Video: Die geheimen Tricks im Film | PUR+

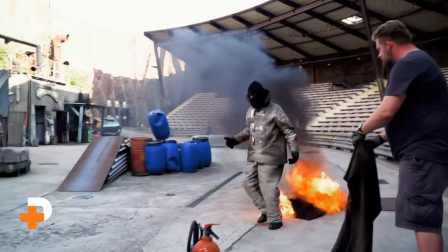(0:00)
Ich hab schon ein bisschen Banneln, muss ich ehrlich sagen. In diesem Video werde ich gefährliche Stunts machen und kämpfen lernen.
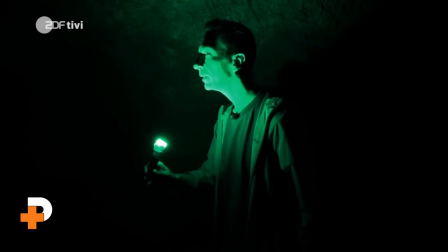(0:07)
Denn ich will hautnah für euch rausfinden, wie man einen spannenden Actionfilm macht. Wir sind heute sozusagen auf der Suche nach der ultimativen Actionformel. Und dafür werde ich einen kurzen Film drehen.
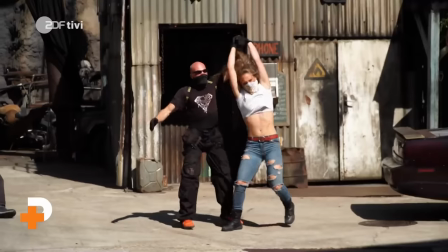(0:20)
Das Ergebnis meines Actionfilms seht ihr am Ende des Videos. Stuntfrau Leonie wird mich für die Actionstunts coachen.
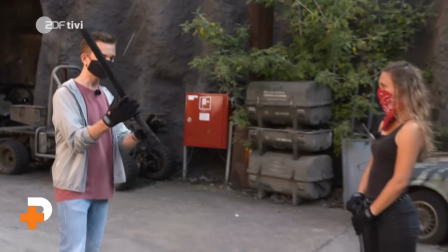(0:28)
Wir starten mit dem Stockkampftraining. Und wird dieser Kampf jetzt gleich spontan sein, dass wir uns im Kampf überlegen, wo wir hinhauen?
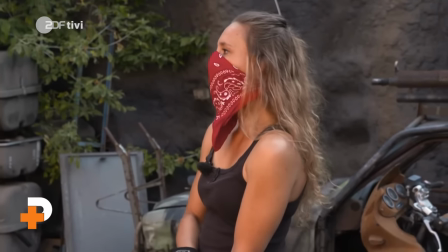(0:35)
Niemals, niemals. Stunt ist immer ein ganz klar choreografierter Kampf oder ein Gefecht.
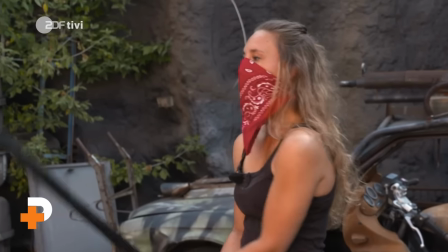(0:41)
Das ist ganz wichtig, weil sonst weißt du ja gar nicht, wo ich komme. Und dann ist das Verletzungsrisiko viel zu groß.
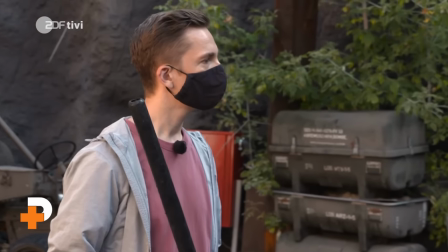(0:46)
Dann wäre das ja ein echter Stockkampf eigentlich. Genau, und das wollen wir nicht. Wir wollen ja nur, dass das möglichst echt und riskant aussieht.
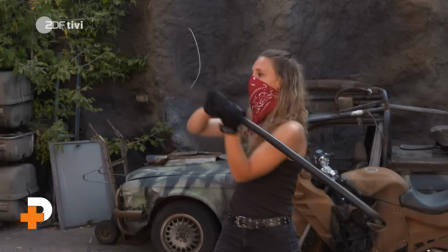(0:51)
Das heißt, ich komme von oben als erstes. Du blockst über deinem Kopf. Genau. Da fangen wir an.
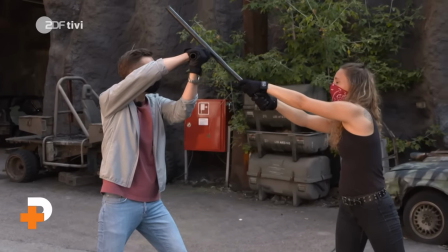(0:57)
Oben fangen wir an. Dann komme ich auf deine linke Seite und du blockst das auch ab.
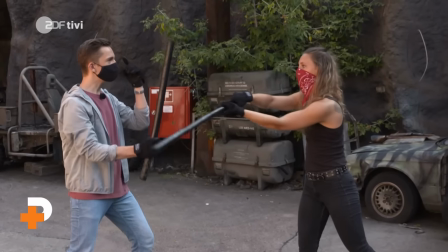(1:03)
Oben, links. Genau, dann auf die andere. Und ich muss mir das jetzt alles merken. Du musst dir das alles merken. Also oben, links, rechts.
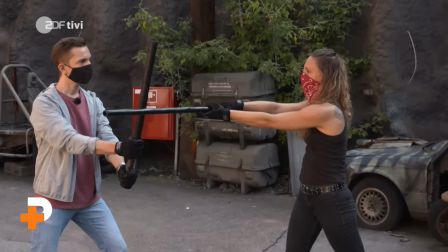(1:08)
Genau, wir machen das auch so lange, bis du dir absolut sicher bist. Und dann werden wir schneller. Jede Bewegung wird also genau geplant und eingeübt.
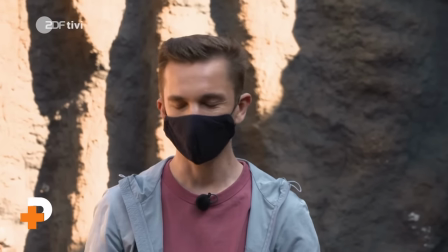(1:18)
Ach, scheiße, noch mal oben. Okay, lass noch mal anfangen. Kein Ding.
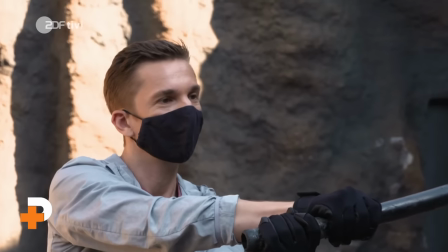(1:23)
Und mein letzter Schlag ist der. Genau. Und jetzt? Genau, da triffst du mir gegen das Bein.
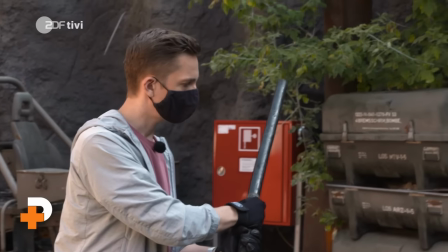(1:28)
Ich komme quasi ins Straucheln da durch, halte das Schwert nur noch in einer Hand und du schlägst es mir aus der Hand.
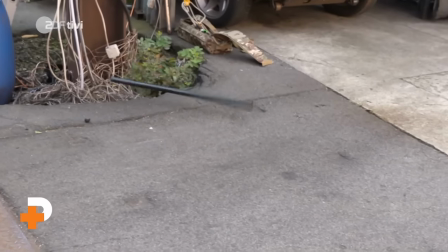(1:33)
Einfach drauf? Einfach drauf. Okay, okay. Es ist echt schon eine Menge.
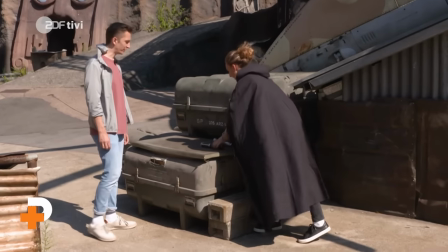(1:38)
Da muss man alles zusammensetzen. Leonie schlüpft nun in das Kostüm meines fiesen Gegenspielers und wir gehen zum ersten Drehort.
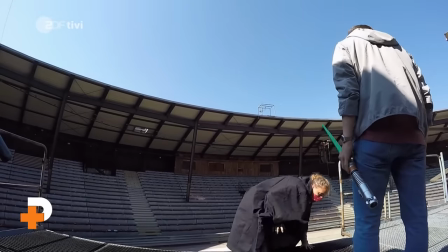(1:45)
Ein Tankstellendach. Jetzt ist es soweit. Wir drehen die ersten Szenen für unseren Actionfilm.
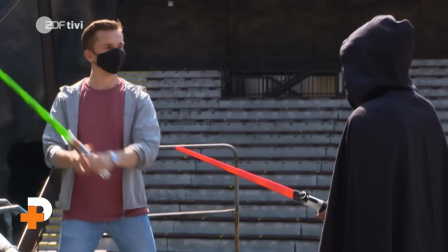(1:52)
Zuerst den Anfang der Kampfszene. Dafür haben wir einen einfachen Trick geplant.
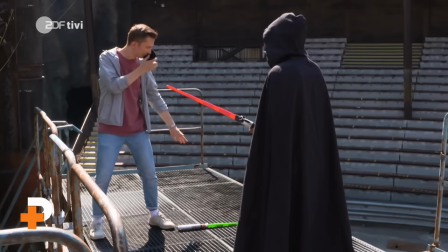(1:57)
Ich lasse das Schwert fallen, ziehe die Maske ab. Wenn wir dann die Bilder rückwärts laufen lassen, zack, fliegt mir das Schwert in die Hand.
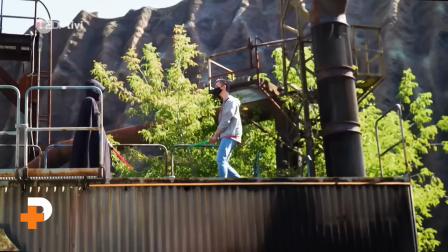(2:09)
Und so sieht das später im Film aus. Dann kommt die eigentliche Kampfszene mit den Lichtschwertern.
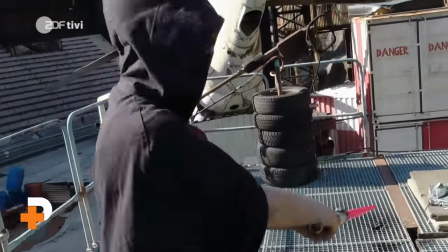(2:18)
Habe ich die Reihenfolge der Bewegungen noch richtig im Kopf? Jetzt muss alles sitzen, damit die Action auch wirklich echt wirkt.
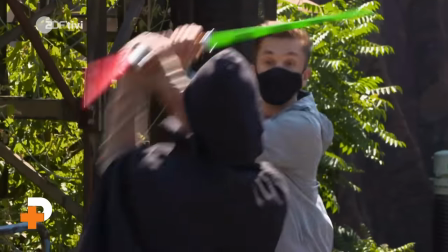(2:25)
Los.
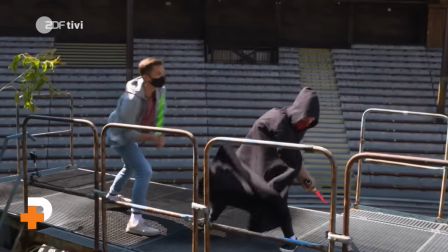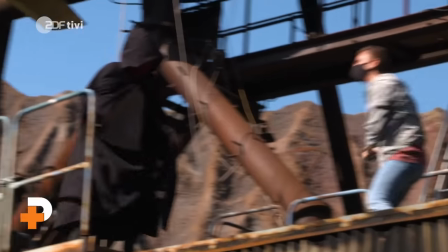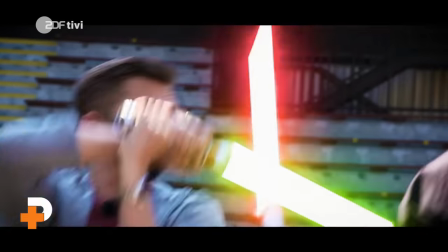(2:37)
Film ab. So sieht die Action-Szene später aus. Gut
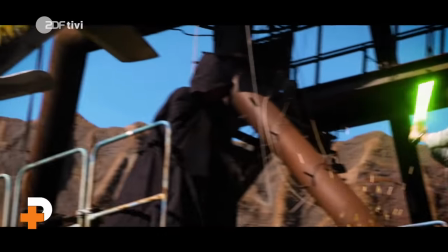gemacht. War gut, ja? Man kann auch mit ganz einfachen Mitteln im Film Spannung erzeugen. Zum Beispiel durch Licht.
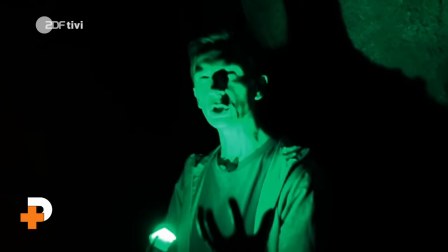(2:59)
Jetzt eine ganz einfache Taschenlampe, natürlich spannende Musik und ein dramatisches Gesicht.
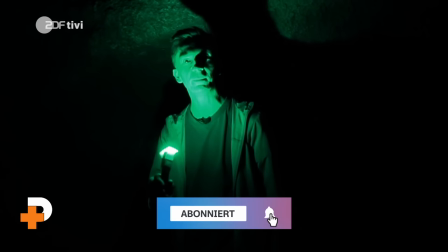(3:08)
und zack, fertig ist die nächste Szene für unseren Film. Und so sieht sie aus.
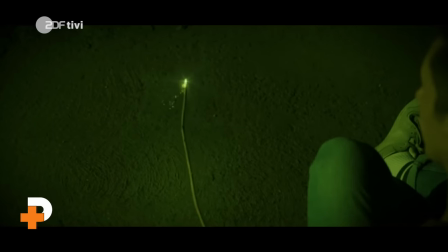(3:16)
Diese Szene wird nur durch das grüne Licht und die Musik spannend. Zum Vergleich, so wirkt es ohne Licht- und Musikeffekte.
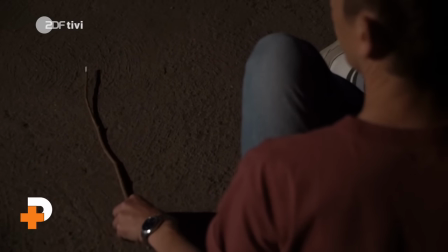(3:23)
Ein bisschen langweilig.
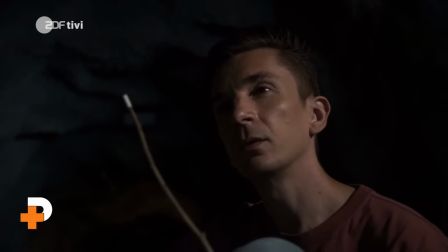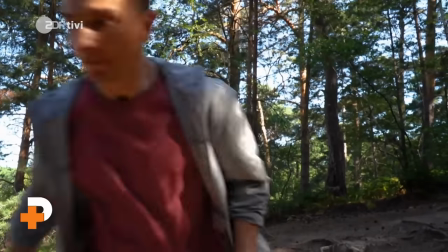(3:32)
Neben Lichteffekten ist für die Spannung eines Actionfilms außerdem wichtig, wie Szenen gedreht werden, also in welchen Kameraeinstellungen.
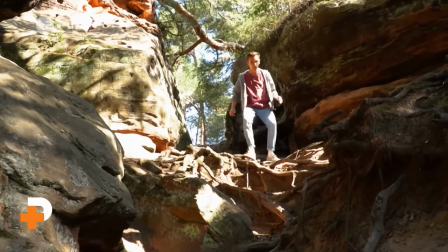(3:40)
Wenn ich zum Beispiel so zwischen den Felsen herunterlaufe. So richtig spannend war das jetzt irgendwie nicht, oder? Aber das können wir ändern. Erst das Gesicht groß, das erzeugt Nähe zum Schauspieler.
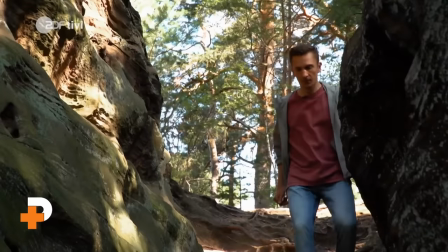(3:55)
Dann die Füße. Je dichter die Kamera dran ist, desto mehr entsteht der Eindruck für den Zuschauer, er sei selbst Teil der Szene.